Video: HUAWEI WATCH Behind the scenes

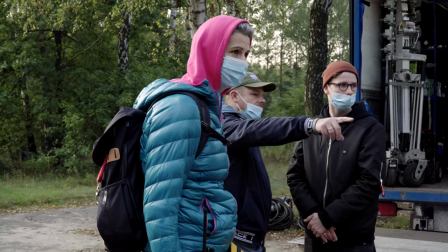2s
Jesteśmy na planie najnowszej produkcji dla Huawei Pracujemy razem z agencją TDB,
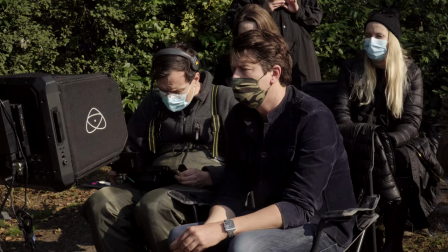6s
która odpowiada za kreację Reżyserem firmu jest Bartosz Dąbrowski, operatorem Patryk Kin
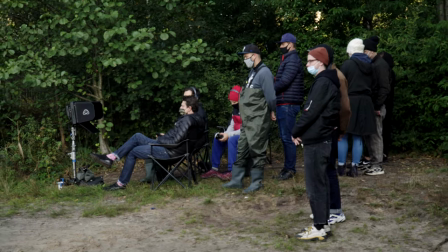15s
Razem z Bartkiem Dąbrowskim, reżyserem, zdecydowaliśmy się na użycie w tym projekcie kamery o dużym przetworniku Ja zaproponowałem Bartkowi,
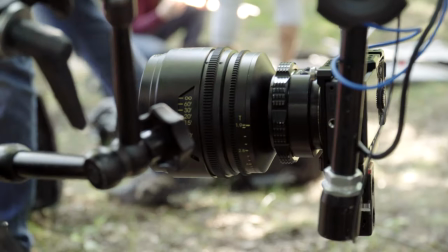24s
żebyśmy użyli nowych obiektywów Tribe 7 Blackwing Przez użycie
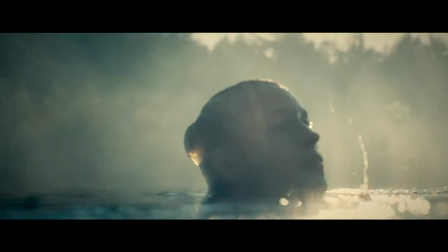28s
bardzo ciekawej połączenia soczewek w tych obiektywach Obraz jest dosyć miękki,
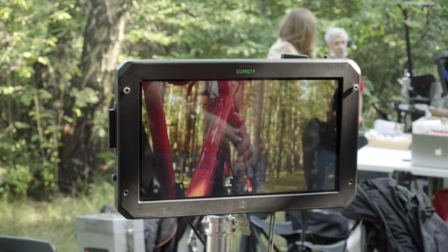33s
ale ma detal.
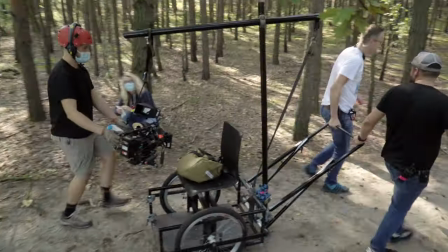35s
Naszym konceptem jest tak, żeby dosyć blisko być naszych bohaterów i rozluźnić cały rytm tej bliskości bardzo szerokimi ujęciami.
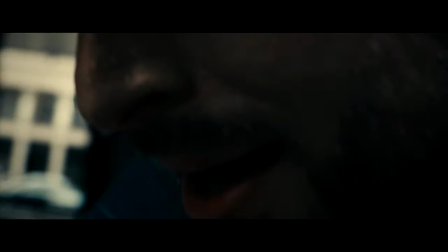44s
Więc jakby kombinujemy filmowo. Bardzo blisko i bardzo szeroko, żeby dać oddech widzowi.
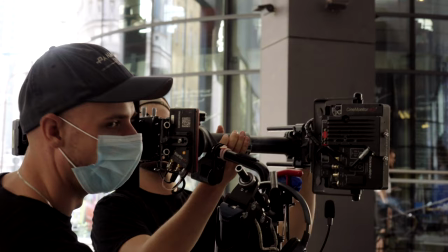50s
Reklama będzie na wielu rynkach, dlatego też mamy ludzi o różnej urodzie.
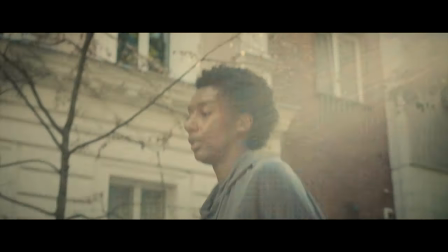54s
Znaczeniu kałkaskiej, bałkańskiej, polskiej, francuskiej. i to jest na pewno fajne i ciekawe, że to nie jest taki polski film,
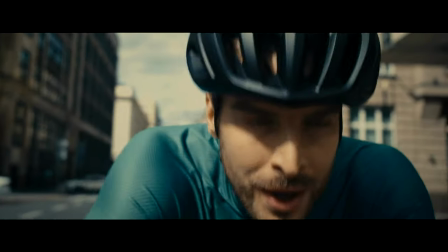62s
i może kącimy to w Warszawie, to nawet udało się znaleźć takie lakacje, które mogły być wszędzie.
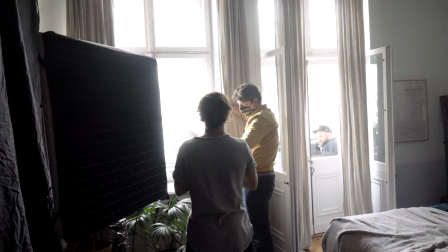67s
To jest spot bardzo dynamiczny, ale też przepiękny jednocześnie.
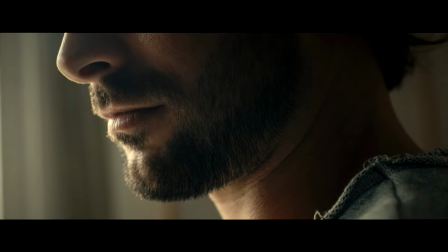72s
Mamy bardzo dużo takich zbliżeń na twarz, na reakcje ciała. Eneria są naprawdę niezwykła, każda jest bardzo dobrze przemyślana, tak samo ludzie.